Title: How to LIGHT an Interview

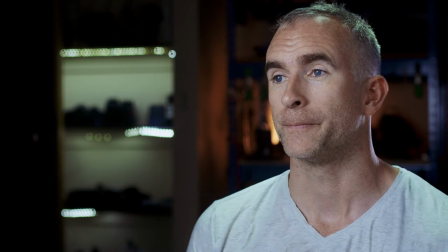[3:59]
subject to distance remains constant because I have picked a kind of moodier
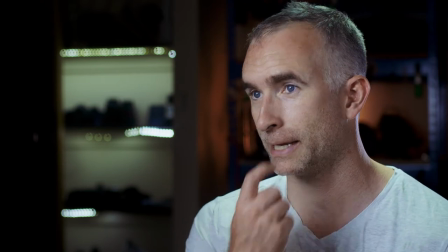[4:04]
more dramatic interview lighting here you know I'm a filmmaker I'm a photographer I've
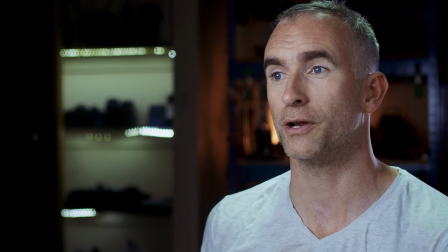[4:09]
decided to shoot myself in this studio it's got some cool lenses in the
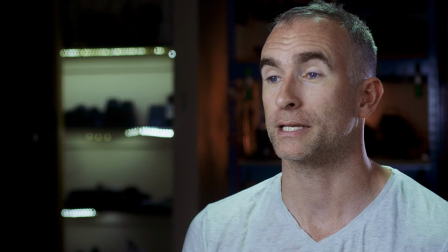[4:14]
background I've got the the lens set to f3.2 which kind of book
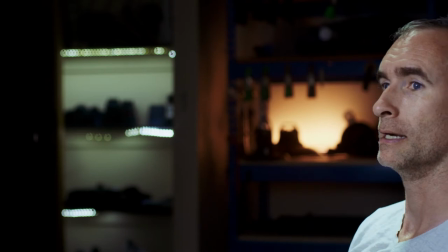[4:18]
is out the lights in the lens cabinet I've placed a another LED stick back here to a really warm color so that
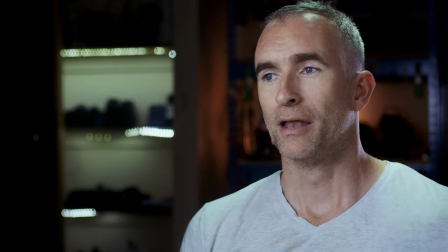[4:25]
it gives gives again some more split lighting interest the last thing I have going on here is a just
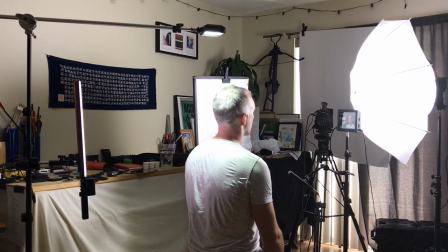[4:31]
piece of poly board or bead board on a lighting stand with
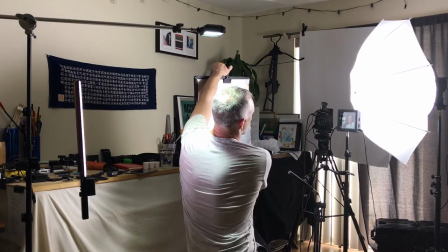[4:36]
a clamp and that's filling in the shadows in my face you can see without it
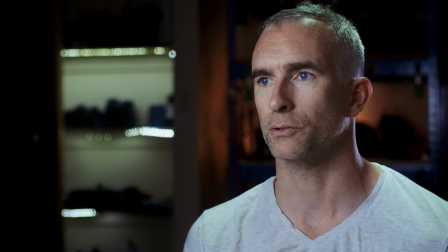[4:42]
it's like a much more dramatic look I'm actually not talking to an interviewer
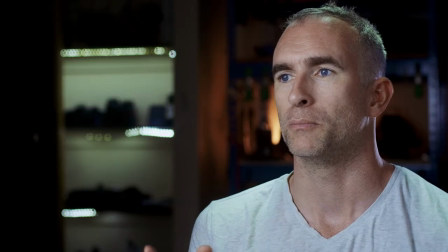[4:47]
I'm looking at the black magic video assist and I have it doing double
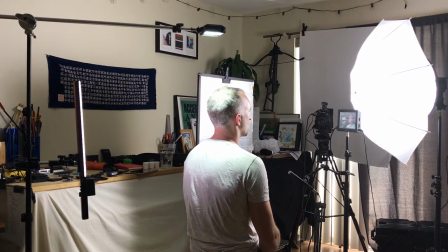[4:52]
duty with the magic arm or friction arm with the microphone about you know a foot from my mouth so this is something that works for me this is something that I know I can depend on usually I don't
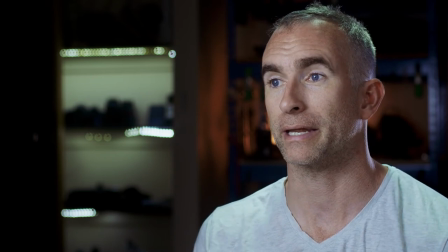[5:04]
usually use a fill board what I use is the ambient light of the location to be my fill then I power up my key light
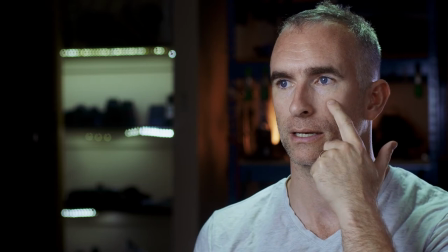[5:13]
a couple of stops above that so I have a two to three light stop ratio between the light side and the dark side of my face
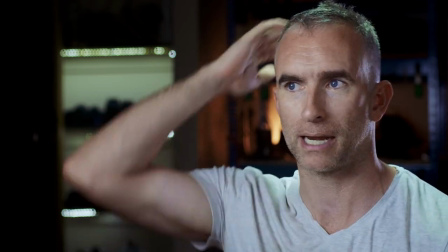[5:21]
and then I tend to mirror the key maybe just a little bit higher with this back and top light so it's sort of like light dark light
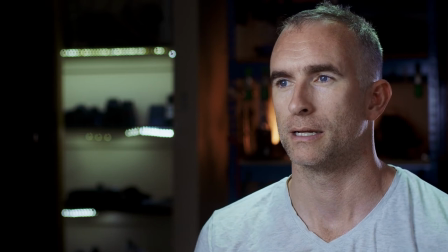[5:29]
and gives again dimension to the to
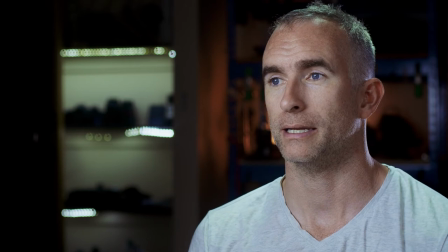[5:34]
the subject I always like my key light on my face to be a couple
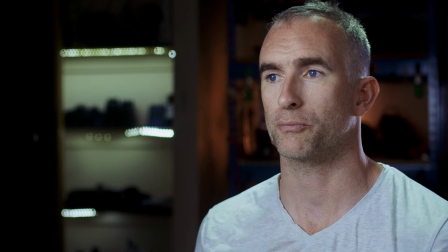[5:39]
of stops at least two or three stops brighter than the background but that doesn't mean
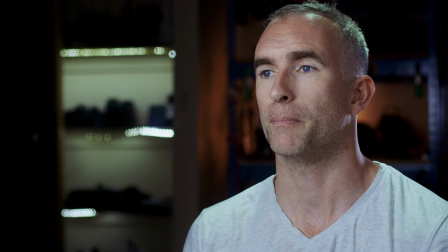[5:44]
I mean here it's about seven stops bright in the background but that doesn't mean that you
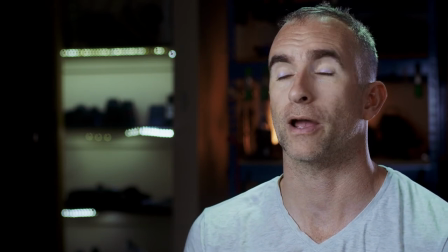[5:49]
have to rely on this if i open the windows of my studio you'll see the
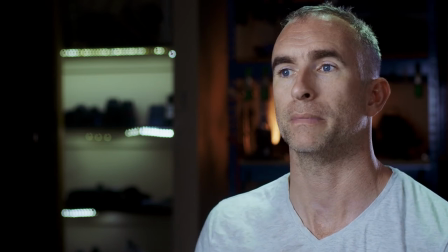[5:54]
light come in i'll have to stop the camera down but it'll mean that we get a brighter background and an interview lighting that with just opening the curtain an interview lighting that's a lot more breezier and maybe
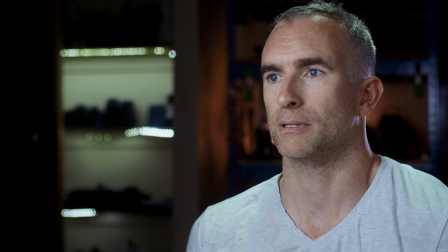[6:07]
more appropriate for you know a medical interview
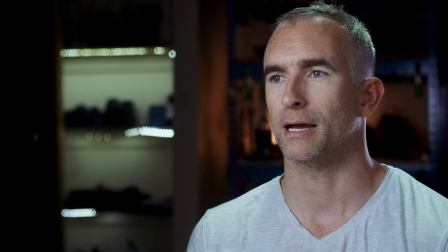[6:12]
or something to do with you know something
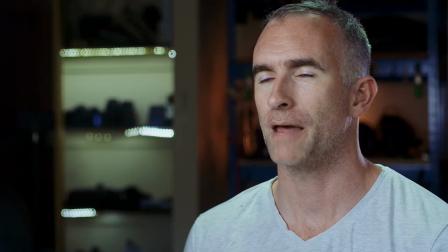[6:17]
not quite so artistic and serious and there you go it's brought the background up a little bit it's brought the
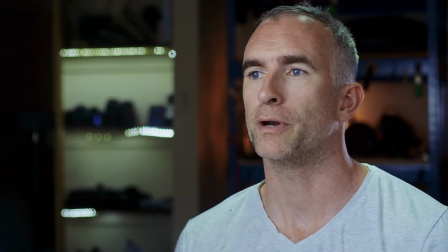[6:21]
fill up quite a lot now we're only about a stop difference between the the key and the
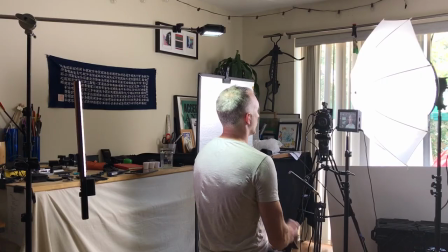[6:26]
fill but it still gives dimensionality one last thing that's really critical with interviews is eyeline
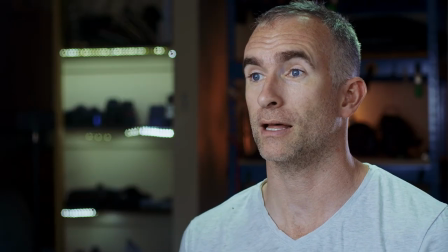[6:31]
you need to raise or lower your interviewers eyeline so that the person is looking direct at them.
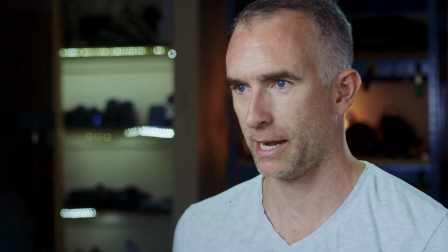[6:36]
If I lower the screen I'm looking at here, and you have the person talking down to the interviewer,
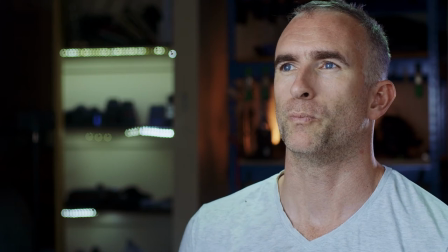[6:42]
or you have the person talking up to the interviewer, it really breaks a sense of connection between the viewer and the person that they're watching.
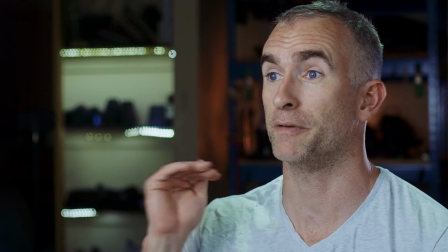[6:50]
That also goes for the camera. You want your camera to be very level and not shooting down or shooting up on your subject.